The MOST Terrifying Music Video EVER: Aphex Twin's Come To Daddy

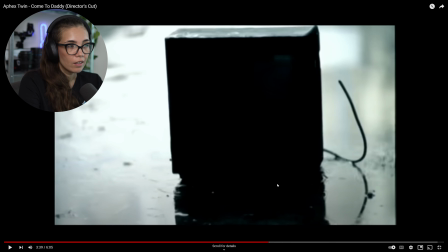[15:21]
I mean, I love how contrasted everything is.
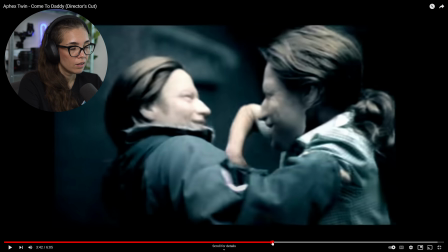[15:26]
It's just, it really looks very artful. So we have this sort of like medium close up, and then they're fighting.
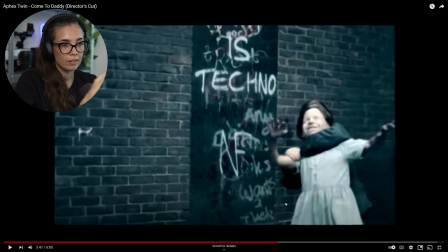[15:35]
We see the hands, and then this, and then there's a couple of back and forths, and it looks like this was all shot in one go, but because of the way that it was edited, it really feels even more dynamic and sort of jarring.
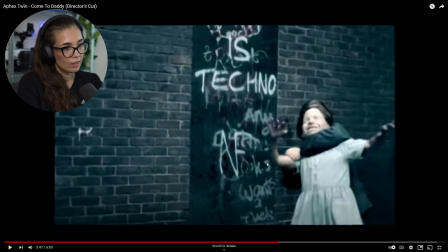[15:50]
Really loved the way that this was shot. And you know, the graffiti here even is very appropriate. I don't know if that was already there. It looks very fresh, so they may have put it there. But yeah. All right, let's keep watching.
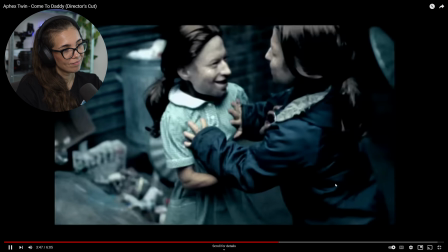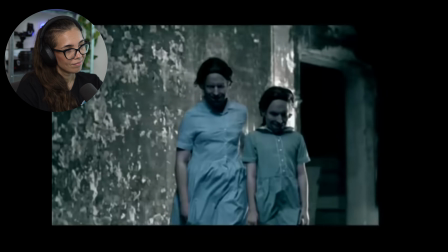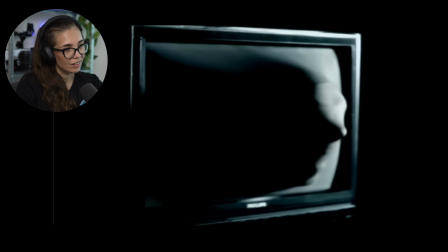[16:19]
This nuts.
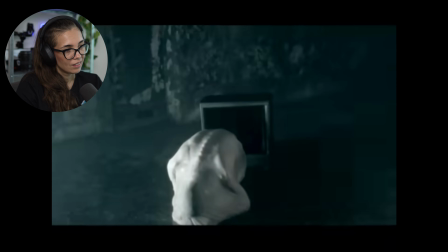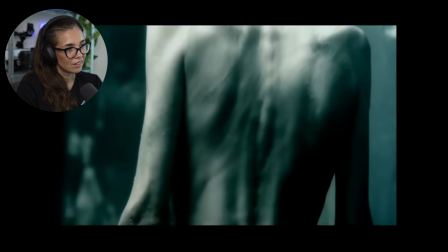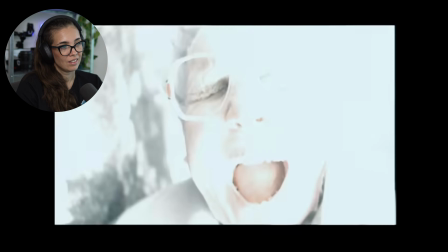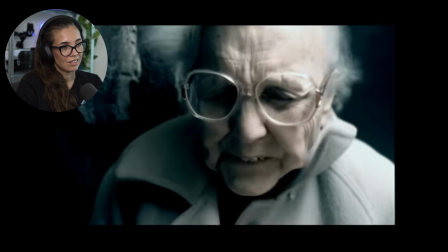I don't know if you can see it, but man, goosebumps, goosebumps, ugh. And not just because it's a little fresh here.
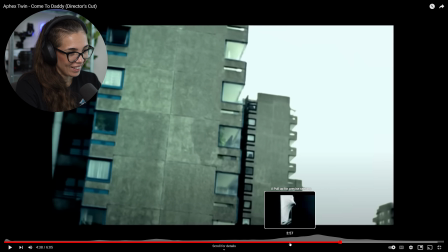[17:13]
My God, my God. How Videodrome, The Ring type of body horror is this?
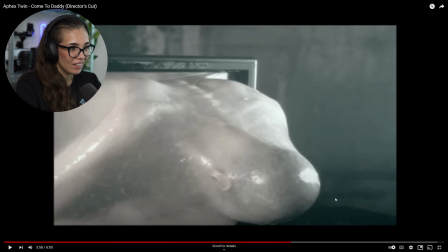[17:23]
Ugh. So this guy comes out of the TV, they have some sort of membrane all over him, and it just looks absolutely disgusting.
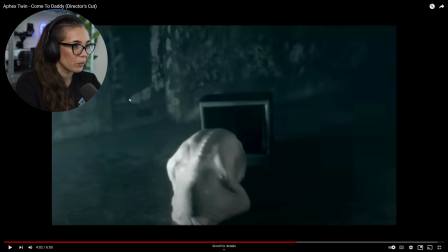[17:32]
I love how pronounced the spine is here. That looks so cool. And it's, again, very minimalist. Like this space, it looks sort of gritty. We have a lot of grays. It's a very interesting angle because this really leads us to believe that there's some depth to this space. And it's not entirely straight.
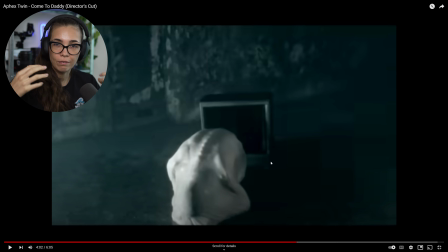[17:49]
It's a little off kilter, which, again, adds to that constant feeling of it, you know, something being off. Although, you know, there's certainly something off in this shot.
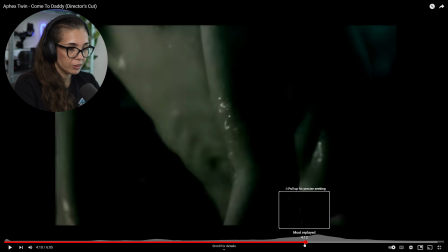[18:00]
And then this poor lady, and they start screaming, and this guy is revealed, and it's just terrifying.
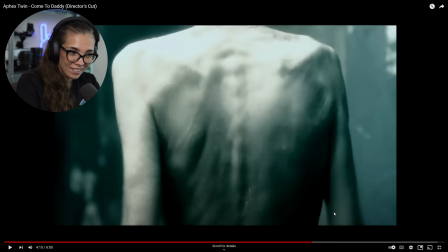[18:05]
It's very, you know, maybe this was the inspiration for Slender Man? Because this is, oh, the face.
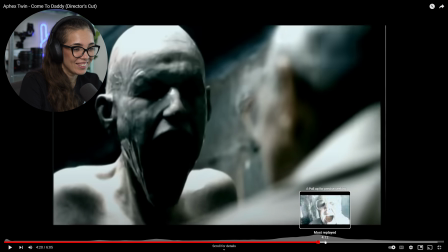[18:14]
Ugh, I hate it. It is so scary. So scary.
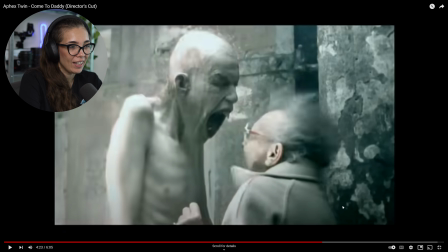[18:20]
Still, and why is he screaming at her like that? And why she's all frozen up? Contrary to the kids before, like here, everything looks a bit too large. It's just so freaky.
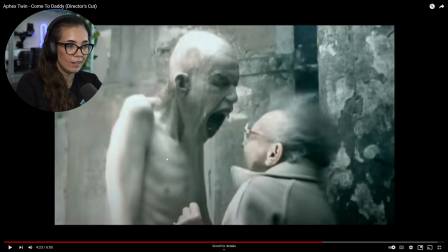[18:34]
I love how they use proportions in this to kind of distort your perception and just make it feel really just weird.
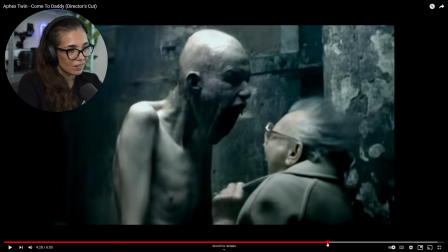[18:42]
It's such a weird video. Yeah, I remember seeing this for the first time pretty well.
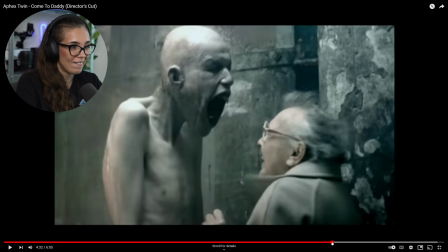[18:49]
I was probably much too young. But, you know, they just played this on TV. I mean, they played a little later, but I loved watching music videos at night. Yeah, it's great.
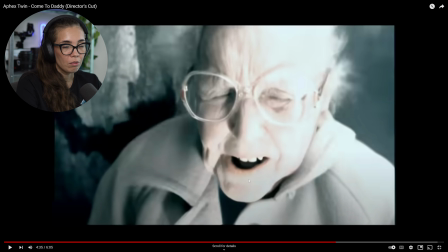[19:00]
And I love how they really blasted the light on her face here. It's like not just is she being overwhelmed by the sound and the noise, there's this wind coming, and then there's the light too. It's like complete sensory overstimulation.
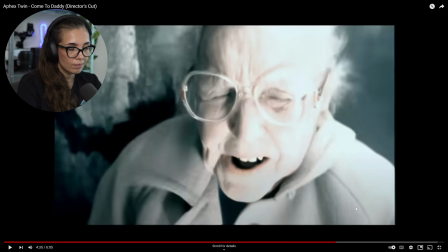[19:16]
It's pretty incredible. Just really well done. Really, really, really well done. We don't really see videos quite this strange anymore.